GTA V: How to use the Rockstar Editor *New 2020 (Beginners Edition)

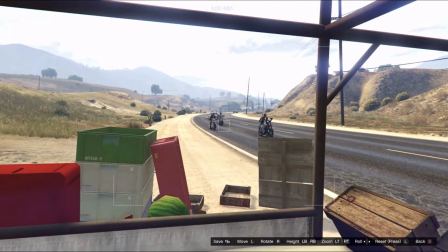1013s
So I'm going to place it here, and I see Guru in the back.
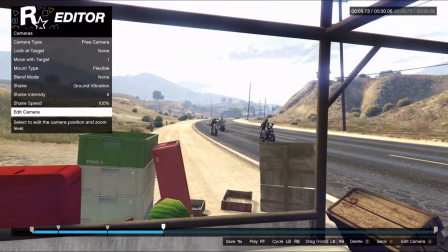1016s
Since he's the last biker, I'm going to have the camera look at him because it'll catch the other 2 bikers before him go by.
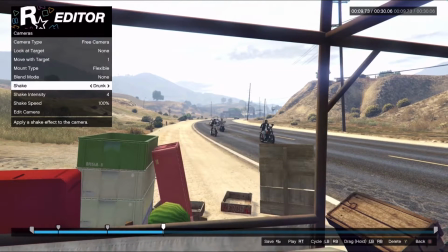1023s
And we're going to take ground vibration off because we don't need the camera shaking in front of his face.
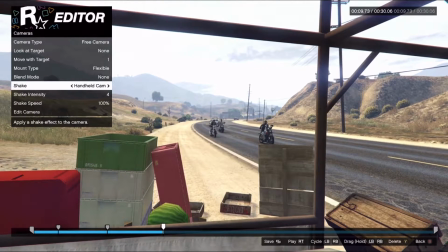1029s
Actually, we'll put handheld camera, which is a very popular feature I use within my GTA vlogs.
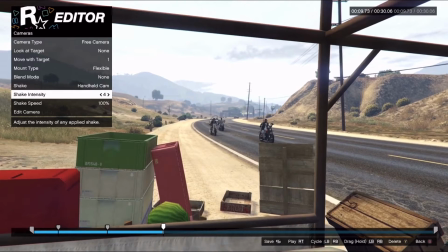1036s
All right, I'm going to still leave it at 4 because he doesn't have Parkinson's disease.
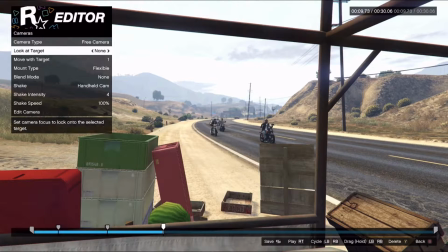1040s
All right, so I'm going to look at Guru, okay, which is target 2.
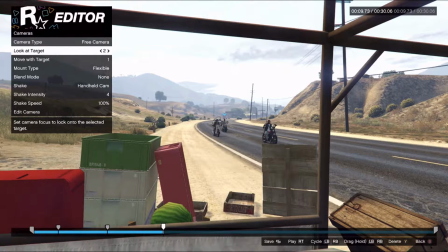1048s
I think there's a car to the right, but I don't want to cycle to that car. All right, so as I hit play, you'll notice that the camera is just focusing on Guru, and it shouldn't move.
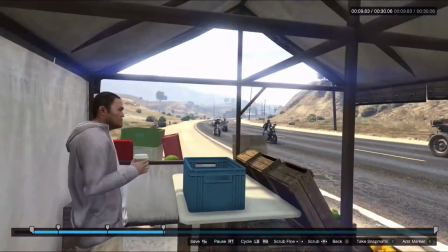1061s
Let's hit play and see what we get. Okay, so it's moving. I figured I know I didn't change something.
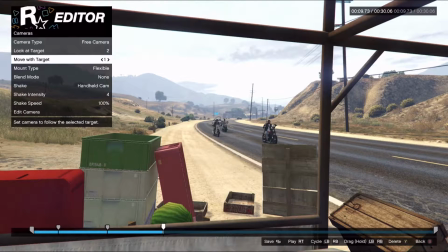1068s
Right now, I have the camera moving with me, and I don't want it to move with me. I want it to stay in the stand. So I'm going to change this to none and have it look at Guru. So now it should be exactly what we want.
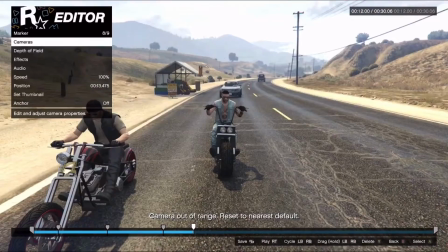1080s
All right, so as he rides by, it focuses on his bike.
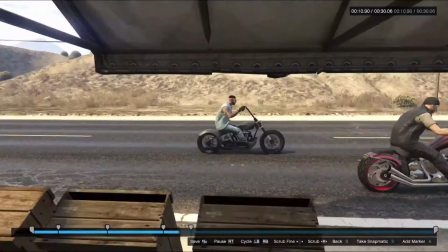1089s
Now I'm going to show you how to get back into the scene.
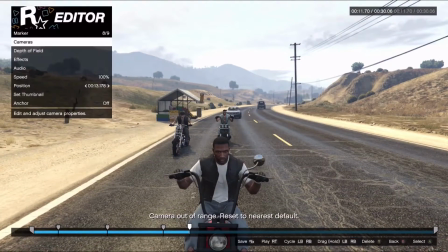1093s
Once the bikes go by, the camera jumps back to me because, of course, that circle of death.
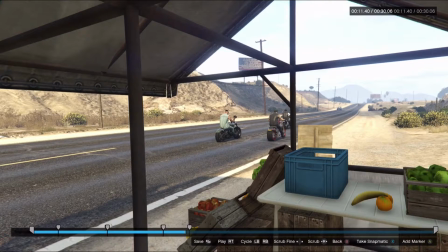1099s
Once the camera gets to that circle, it's going to jump back to a default position.
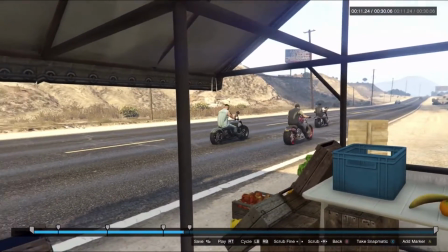1103s
If you hold right on the D-pad, you can slowly play the clip and see which point the camera jumps back.
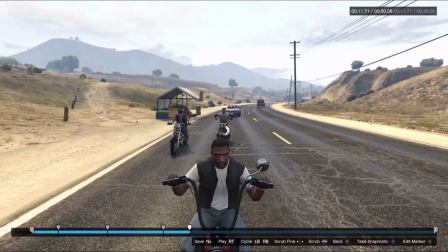1111s
So right about where this marker is, actually just before it, the camera jumps back.
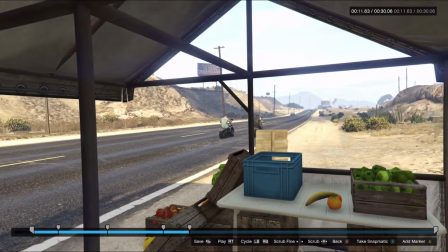1116s
So this is where I'm going to place that marker right before it jumps back so that I can keep a fluid video.
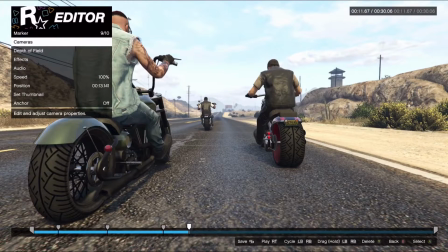1123s
And here is where I'm going to start my next clip. All right, so now that we have our angle from the stand, we're back on the bikes.
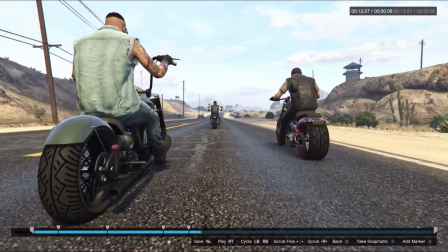1131s
I placed the camera right on Guru, and I like the camera to transition from being next to him to being next to me.
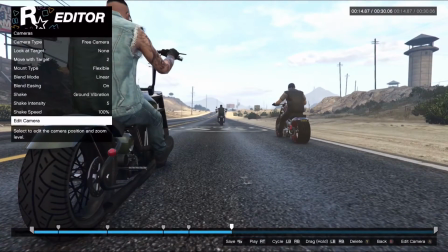1138s
So I'm going to create the timeline a little bit further. I'm going to place my marker, and I'm going to go ahead and move the camera up here to me.
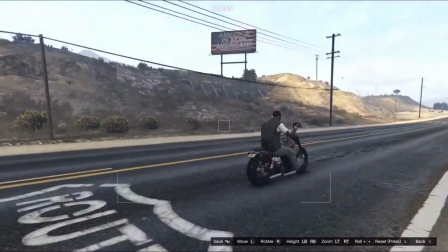1148s
Okay, and let's see, we're on the right side of Guru,
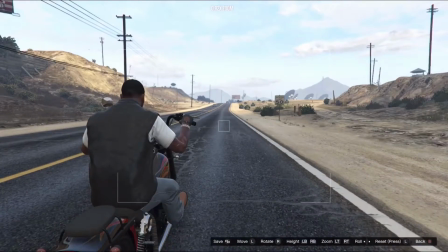1151s
so I'm gonna stay on the right side of me and place the camera right about here.
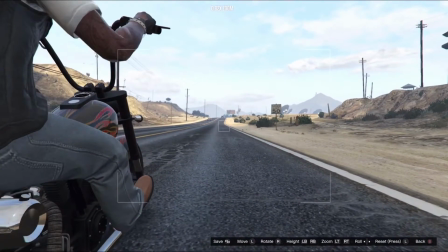1158s
Now we're gonna keep it straight. Actually, I'm gonna have it past me just slightly.
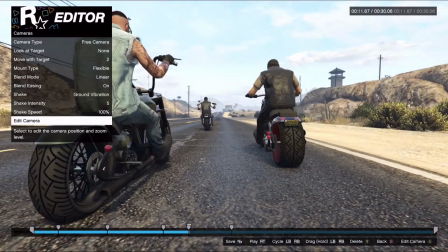1162s
Okay, make sure I come back to blend and make sure that is on.
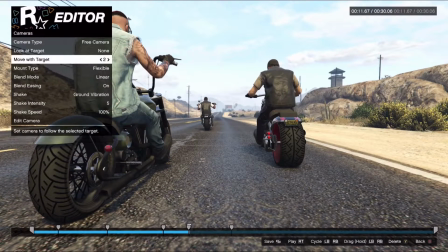1167s
It is linear. It's following Guru. Camera's flexible. All right, and we're gonna keep ground vibration on.
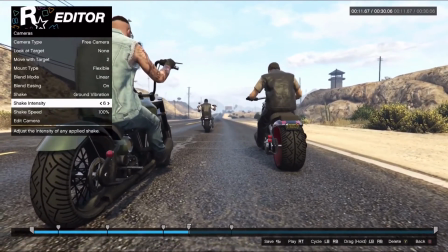1178s
We're gonna put it at 6 since it's going through more bikes. It's shaking a lot now, but once we're actually in motion, it won't look so bad.
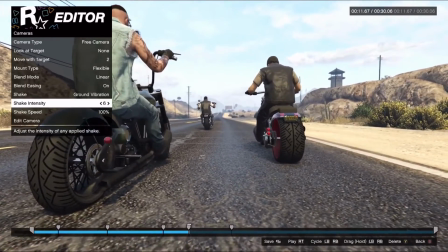1186s
So let's see what we have.
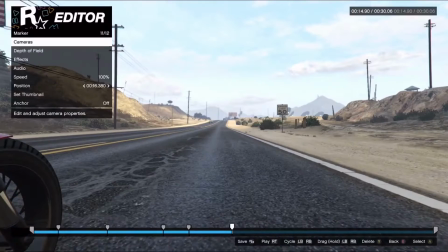1192s
Okay, so after we do that little bit, I am actually gonna show you another little trick that I did in the video,
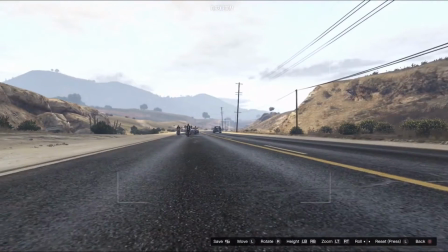1199s
which is I had the camera spin around. So here's what we're gonna do.
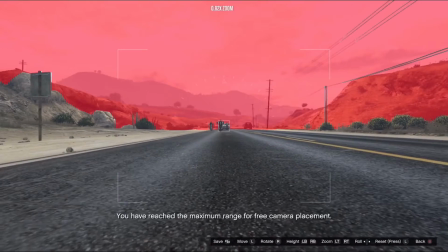1205s
I'm going to place this camera here, and I'm going to have the bikes come directly towards my camera.
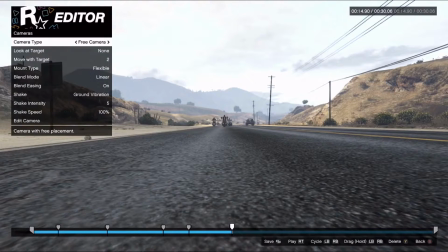1213s
Let's see. I kind of had to place it there. I don't know exactly where the bike is going to be I don't want it to move with anybody. I don't want it to look. I don't want it to move at all. We're going to keep it right here. I'm going to take vibration off.
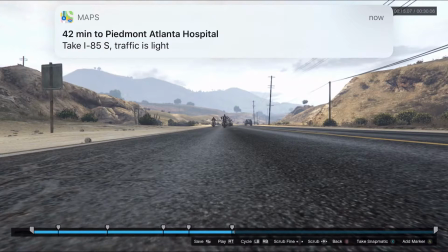1227s
We're going to take blend easing off. Okay, so let's see where the bike ends up. Okay, not too bad.
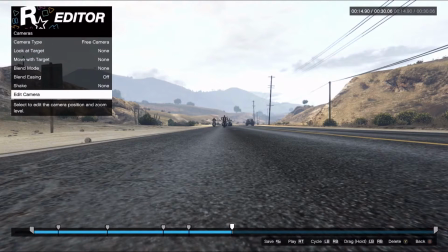1234s
I need to move slightly to the left. So we're going to come and adjust that slightly over to the left.
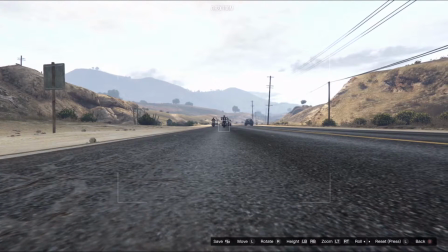1239s
I'll look right at my bike. Let's see what we end up with.
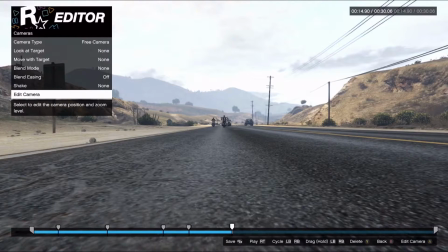1244s
Or maybe slightly to the right now, just to get that perfect positioning.
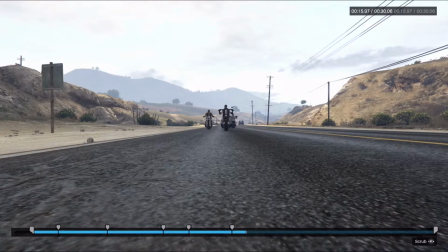1249s
The other way to do this would be, check this out. Once the bike is right here in front of me,
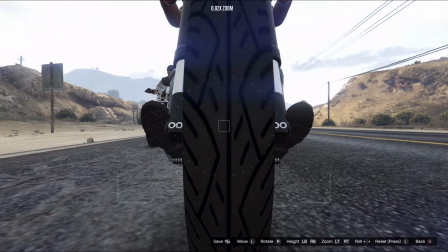1254s
I can actually place a marker here and adjust it to get right in the middle of the tire, right?